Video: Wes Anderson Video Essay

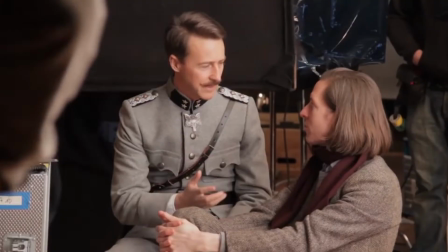(0:07)
Wesley Wells Anderson, known as Wes Anderson, is a famous American director and screenwriter, known for his popular movies like Fantastic Mr Fox,
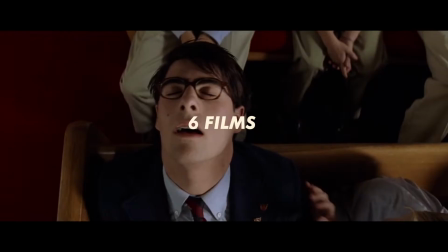(0:14)
Moonrise Kingdom, The Grand Budapest Hotel, frequently casting Jason Swartzman, Bill Murray and Owen Wilson,
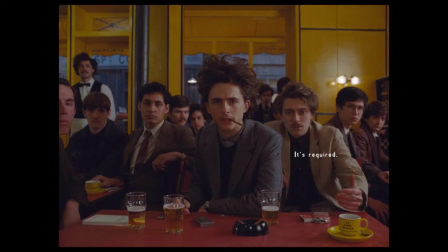(0:20)
and his distinct style using vibrant colours and symmetry. Originally Anderson wanted to become an architect, then a writer, but past film creators before him, like Alfred Hitchcock, inspired him into filmmaking.
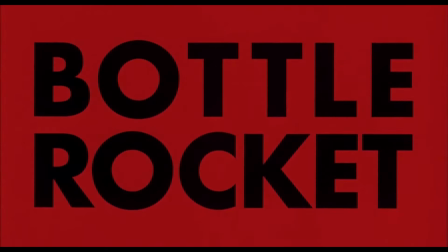(0:30)
But how did he start out in the industry?
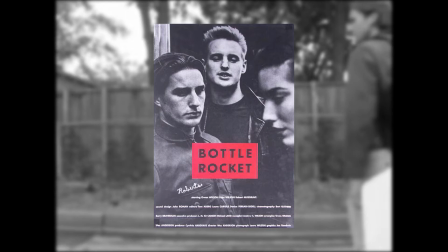(0:32)
Well it all started with Anderson and the Wilson brothers his short film, Bottle Rocket, which Anderson chose to base his first film around due to it being a success.
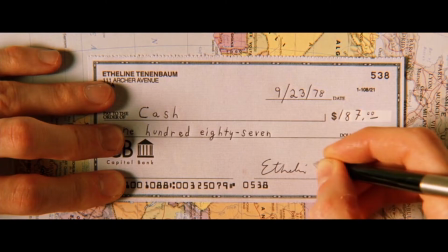(0:40)
He got support from big directors like James L Brooks through the help of the Wilsons,
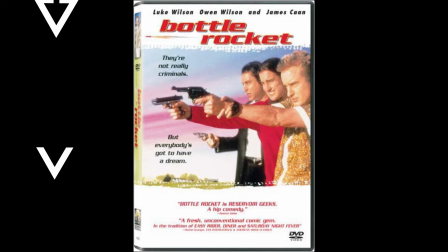(0:44)
which allowed them to get a $5 million funding from Columbia Pictures, only for it to bomb in box office,
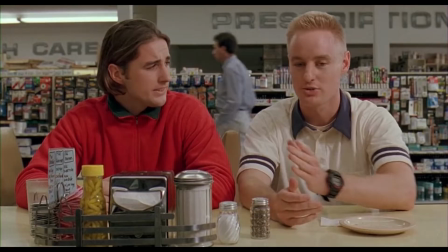(0:50)
only making just above $560,000. But even though audiences didn't like Bottle Rocket, the film got the attention of Touchstone Pictures,
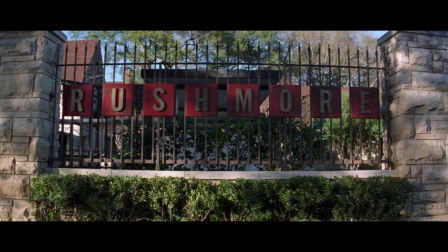(0:57)
who allowed Anderson to create his next film, Rushmore, which would only be the start to his career.
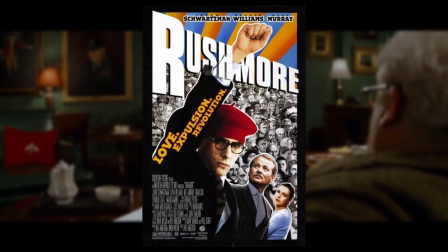(1:05)
Memories and locations of Anderson's life are shared within his films. If we take a look at Rushmore, there is a range of memories within it.
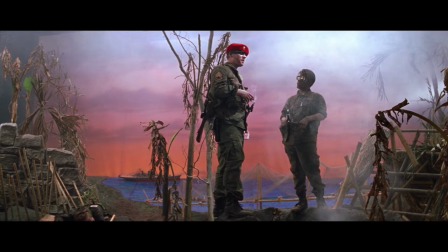(1:12)
The school Max attends was the same Anderson went to. Max's plays were based off of how Anderson himself could make plays for behaving at school.
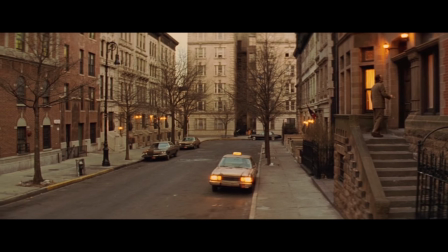(1:19)
And when Max asked the bully to be in his play was like when Anderson approached Owen Wilson to be in his play. Anderson's narratives all follow a similar structure of a dysfunctional family,
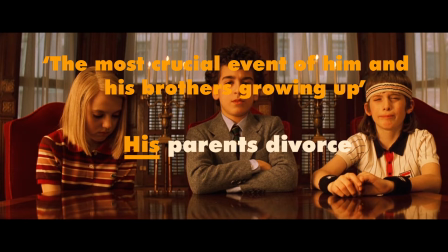(1:28)
which comes from what Anderson would describe as the most crucial event of him and his brothers growing up, his parents divorce.
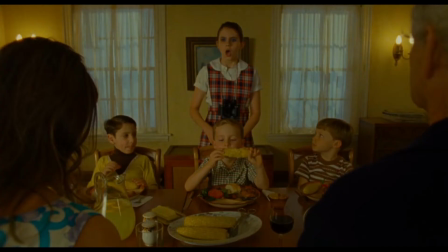(1:37)
It's evident in all of Anderson's films that there's either a parental figure missing or a troubled relationship between parents and children.
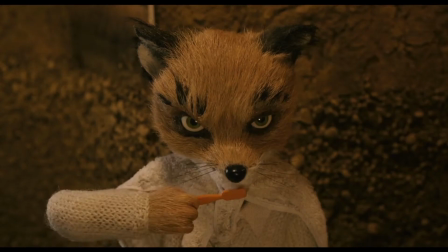(1:43)
Take Fantastic Mr Fox for example. Ash has a troubled relationship between his parents and acts out rebelliously.
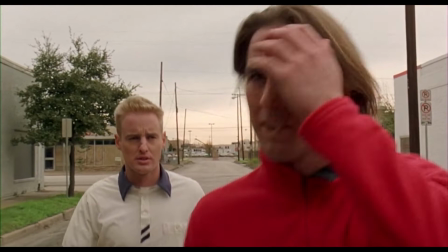(1:51)
Or Anderson's first film, Bottle Rocket, we never see their parents or families to create the idea that they've either been rejected by their families or they've rejected them.
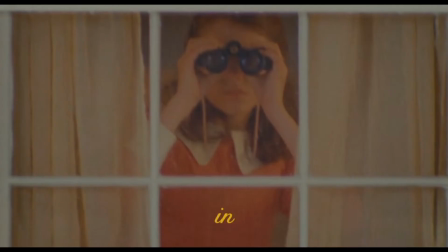(2:03)
Anderson uses a set of the same camera techniques which help establish his unique visual style.
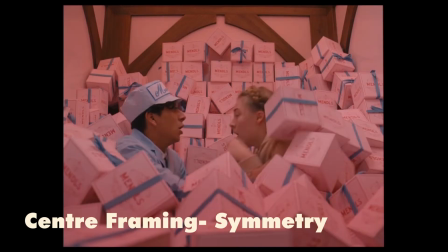(2:08)
He commonly uses gauds eye, panning whip pans and symmetry.
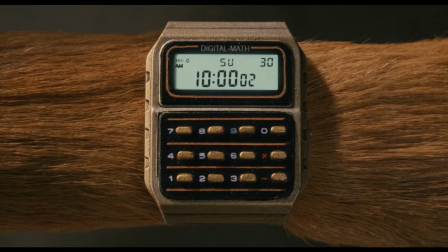(2:13)
The use of these shots are visible from his first couple of movies and developed towards his newer films.
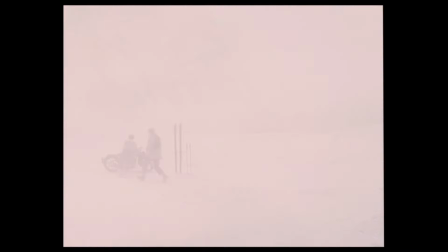(2:18)
Anderson's use of symmetry comes from the influence of Stanley Kubrick. Comparing scenes from Anderson's films and Kubrick's you notice the similarities and inspiration taken by Anderson.
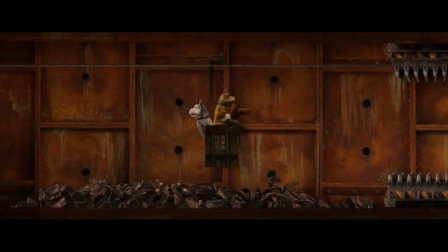(2:27)
But I think I'm always pretty influenced by Kubrick.
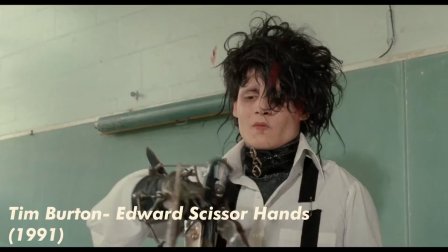(2:30)
Other than camera angles, Wes Anderson uses different aspect ratios for his films compared to other filmmakers, even though it's financially riskier.
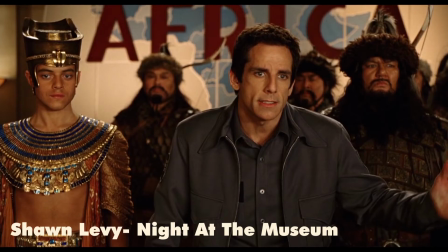(2:38)
Anderson chooses to use different aspect ratios for his own personal style and so the characters don't feel squished into the frame.
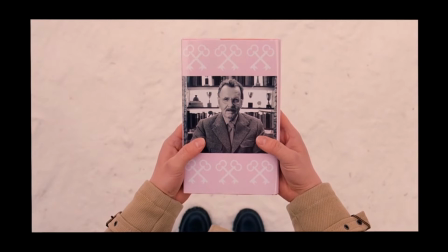(2:44)
In The Grand Prix de Pesce Hotel, Anderson uses different aspect ratios to distinguish between two different times.
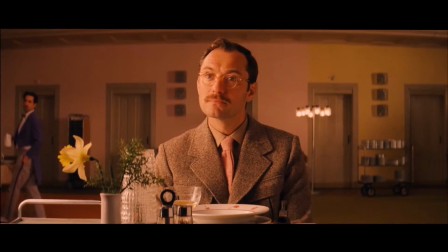(2:49)
He uses a smaller traditional 4x3 size for showing the past and a larger size for the present.
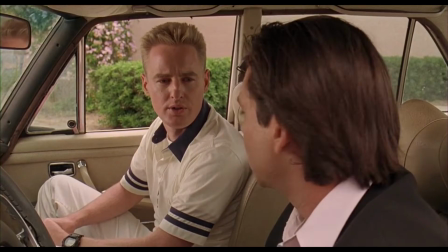(2:58)
Although Anderson is known for using saturated colours, this style didn't develop until his third movie, The Royal Tenenbaums.
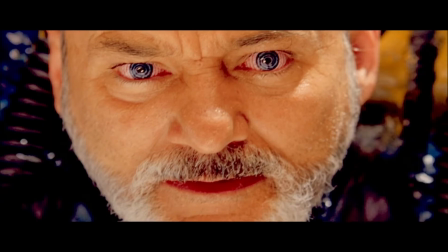(3:04)
Fitting in with Anderson's quirky style, he uses a symbolic code of colour to create mood and uses associative saturated colours as a narrative device.
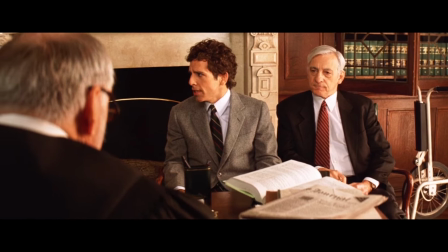(3:12)
Anderson uses the colour red to symbolise past trauma characters have gone through.
You know my best friend just got killed.
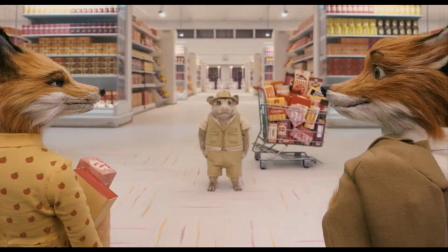(3:18)
Chaz in the Royal Tenenbaums was a red tracksuit after being abandoned by his father and after his wife dies.
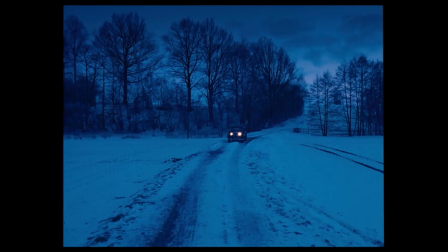(3:23)
The colour yellow is used when characters are at peace, like in the ending on Moonrise Kingdom, Susie wears a yellow dress. Other than costume colours, Anderson makes his set colour choices extremely vivid and exaggerated to make it obvious of the emotion he's trying to convey,
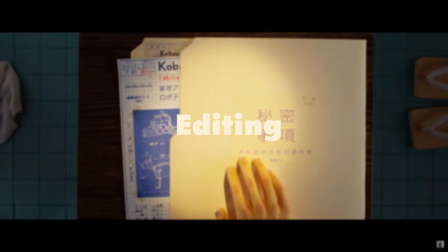(3:36)
like blue during Ritchie's suicide or the murkish-greenish water in Rushmore.
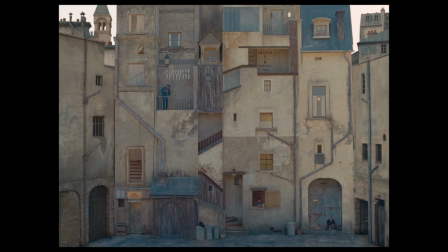(3:42)
Anderson establishes context explicitly through either titles or narration and transformed Picnic into the French Dispatch.
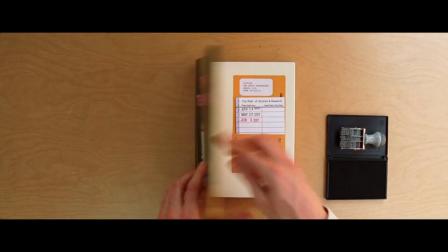(3:49) Dispatch.
Titles are used in a way to caption what he's showing and to break up the scenes like chapters, which essentially creates his storybook vibe his movies create.
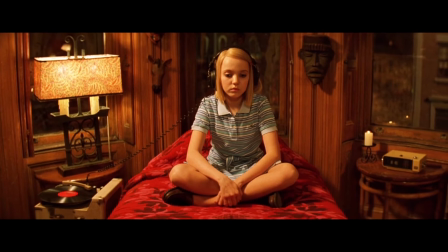(3:57)
In the Raw Tenenbaums, Anderson uses titles to tell the audience which room belongs to who in the beginning.
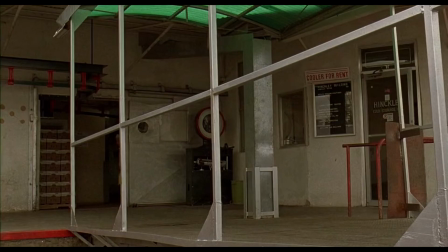(4:02)
Slow motion and fast-paced scenes are placed throughout Anderson's films at least once.